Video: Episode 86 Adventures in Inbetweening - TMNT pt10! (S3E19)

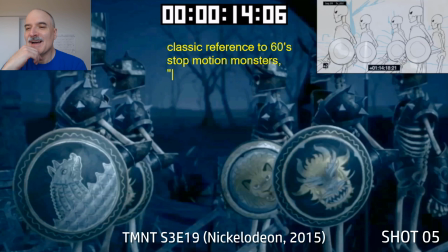Now this one here, Jason and the Argonauts.
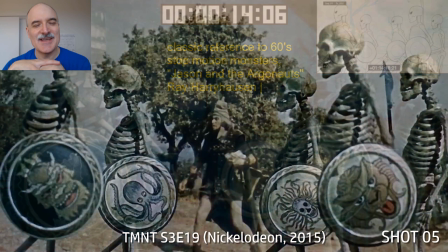So quickly, when I was a kid, I used to scour the TV guide to see what was coming up in the next week,
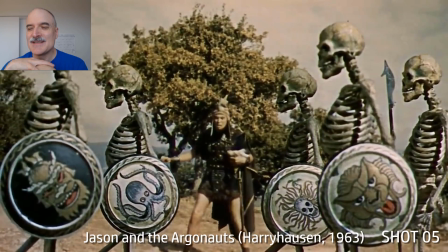and they would often have, or often enough, these movies. Jason and the Argonauts, 1963.
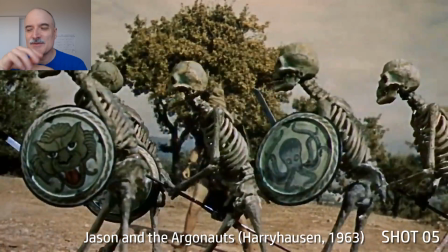They would have these on 2, 3 in the morning. So I would set my alarm. I'd get up early in the morning and I'd go watch these.
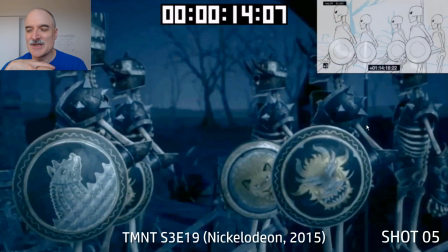So this one has been in my brain ever since I was a kid.
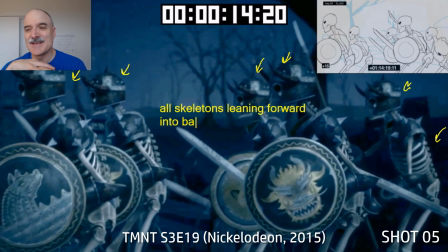And so when I got the chance to animate this on Turtles, and I was, handing out the scene, so I got to animate it and send it to myself, it was like,
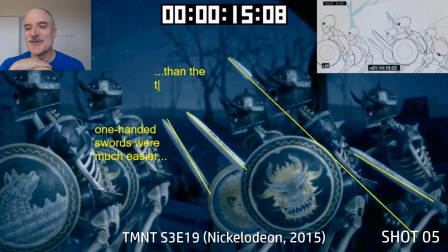yep, I am going to let the studio pay me to relive one of my dream scenes from when I was a
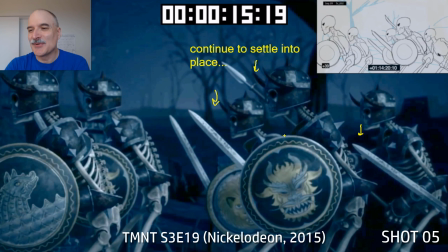child and utilize the resources in place for modeling and rigging and lighting and rendering and all these beautiful things,
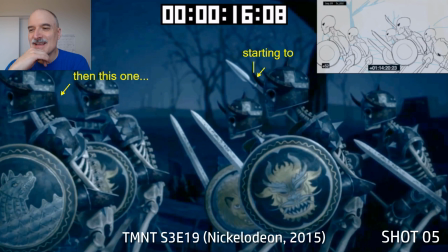and all I had to do was the animation. And yeah, so it's same principles.
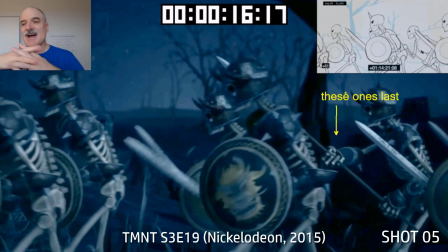You know, you get to all of them offsetting. They're all coming down at different times. I actually was hoping that we could animate these skeletons on 2s instead of on 1s.
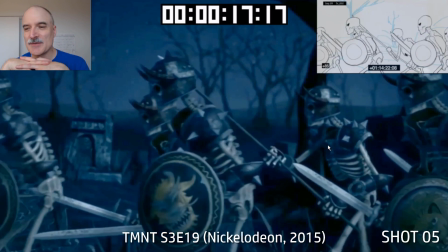It wasn't going to work though for motion blur. I think it was going to break the pipeline, so we had to have them all animating on 1s.
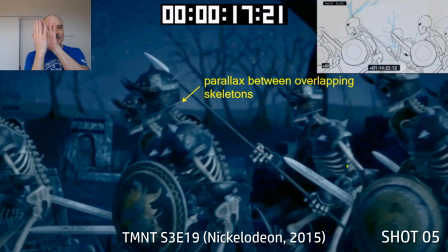So you got parallax between overlapping skeletons there.
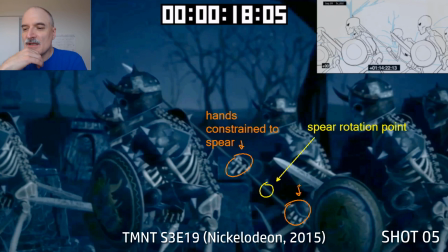Now, whenever we've got the spear, we've got the hands constrained to the spear, and I'll go into that a bit more later,
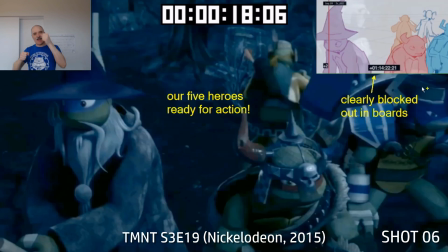but basically you want to take the spear and you want to be able to rotate that and have the hands attached to it rather than have one hand controlling what's going
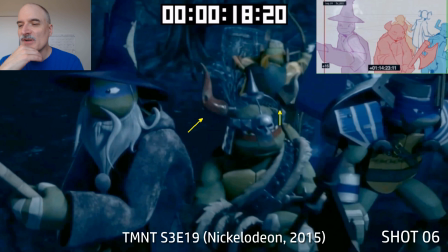on. It's just much simpler. You can see the boards here. There was our composition with the 5 characters. They're all tightening up ranks. They all have their LARPing costumes on. If you see this episode, Mikey's like, hey, Renette.
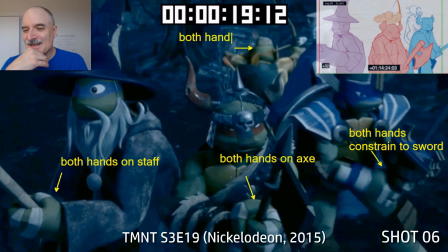And this is a callback to a previous episode where they all dress up as Dungeons and Dragons characters.
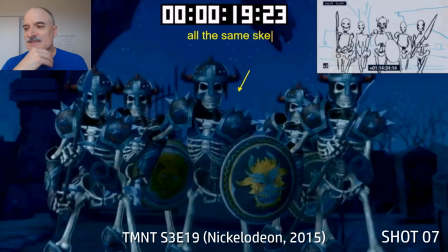Both hands on all the weapons here. It's easier when you've got like a sword or something like that because the hands are together.
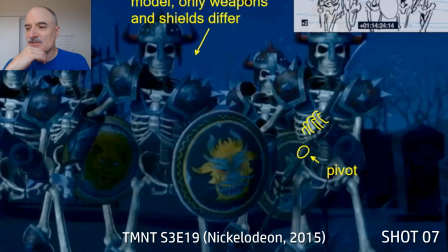Whenever you've got a staff, it's trickier. Same here with the pivot point.
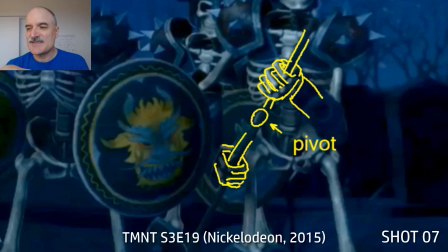Now this is the same thing where we've got to have the staff, or in this case the spear, driving the hands.
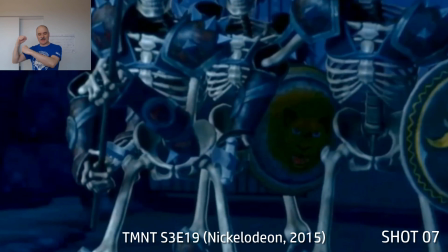That way, and the spear is actually going to be constrained to the COG.
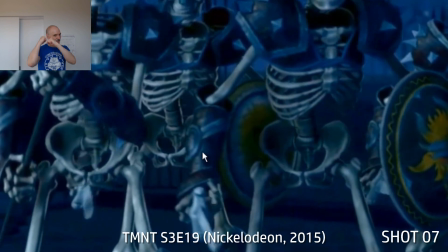So spear will move around, the hands will move with the spear, keeps everything just looking really sharp and tight.
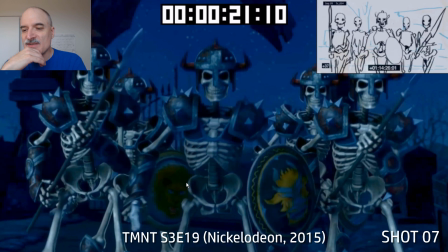And there's a silhouette change on the sword hand. You want to have that foreshortened.
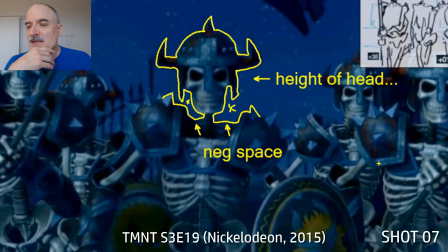And over there you can see the side of it. Look at the height of the head here, talking about shape change.
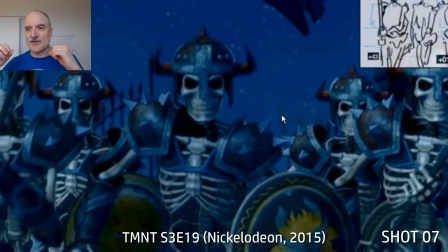You got the head, and then you got the head overlapping down as the body comes up. See the difference there in the negative space?
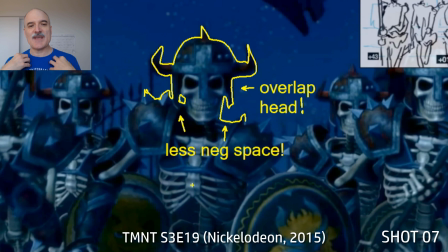We have this big open space, and then we have this tight space.
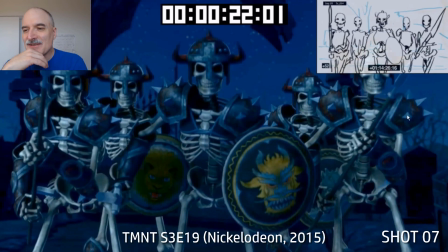And anytime you can do that, when you don't have a lot else going on, you want to take advantage of all that shape change.
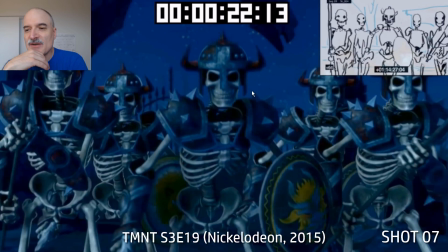And then you can see too that where there's a blur whenever the character is moving faster, it's just something to keep in mind.
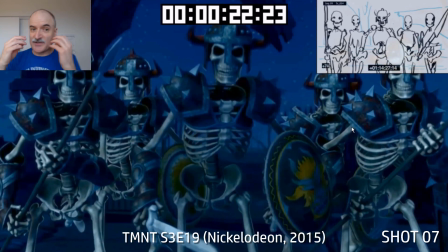Everything gets a little bit clearer when it's going slower. So if you want to do something subtle, you want to do that when it's going slower.
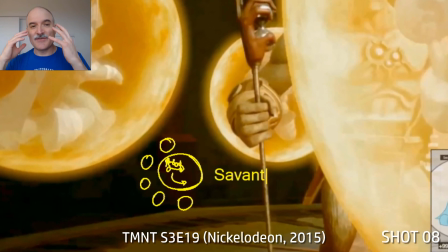You don't want to be doing when it's doing faster because you won't see it.
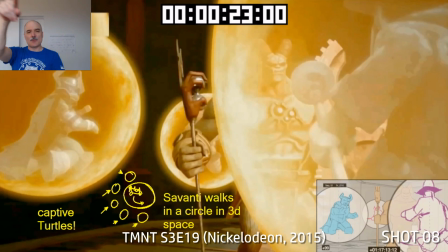This shot here, I remember just technically, Savanti's basically walking in a circle here, addressing each turtle in order.
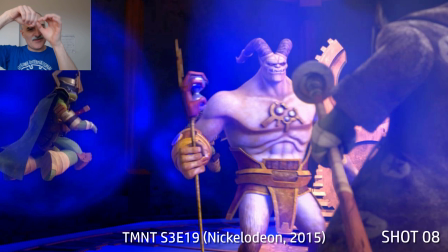And so it was about constraining the camera to the center point and then having it come around
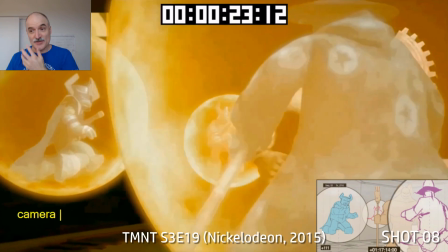here like this, and having Savanti walk similarly to that.
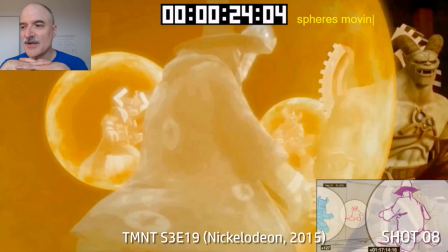Yeah, I can say, yeah, camera's rotating around a center point. Spheres are moving up and down.
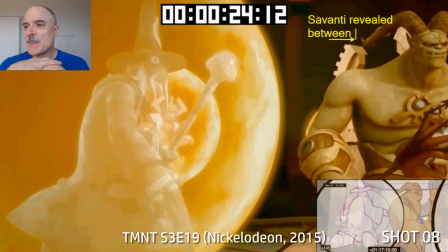This is all camera motion. We don't have the spheres moving at all. As Savanti comes in here, he's revealed between the spheres.
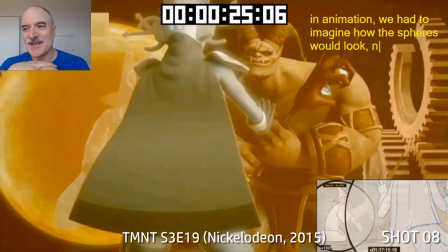Now, he's awfully obscured here, and we had to imagine how the spheres would look.
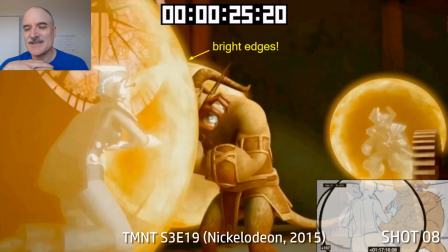We couldn't tell how this is going to turn out ahead of time. So you can see here, these bright edges of these spheres are obscuring Savanti, you know, like crazy.
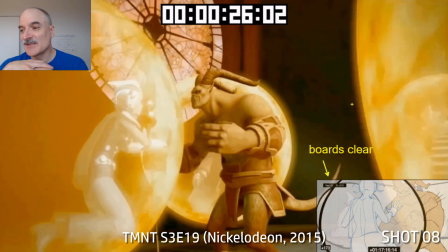The boards are nice and clear, and we can see everything.
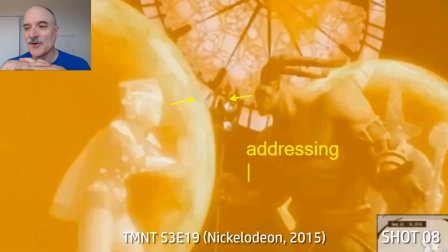So we were working on an early version of this is where Savanti's dressing Renette.
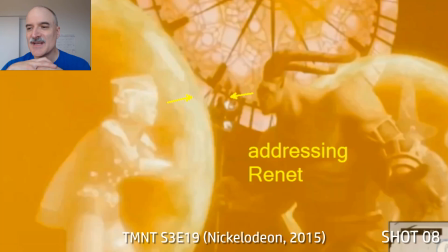The early version, you could see how clear everything was. It's like, oh great, okay, my acting's going to read nice and clear.
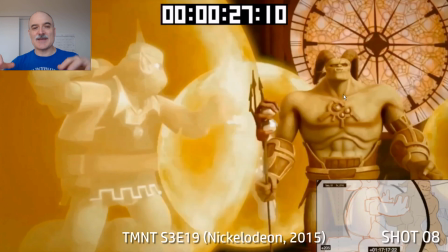In the end, you can barely see it. So if I'd known this was the case, I probably would have went for broader motions and not gone for so much subtlety.
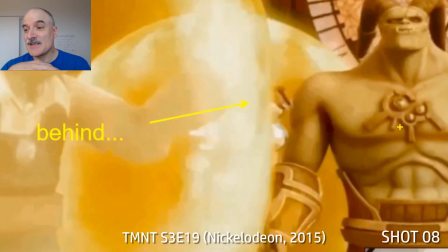And you can see it's something like this here. You can see the time scepter.
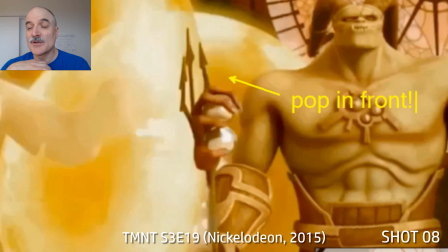It's going in front and then popping, or going behind, starting behind, going in front of the sphere.
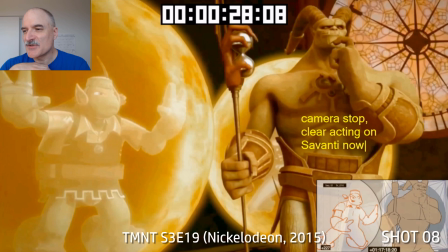It's just how the spheres were done. The camera's going to stop now. We can see some clear acting on Savanti, so I'm glad that worked.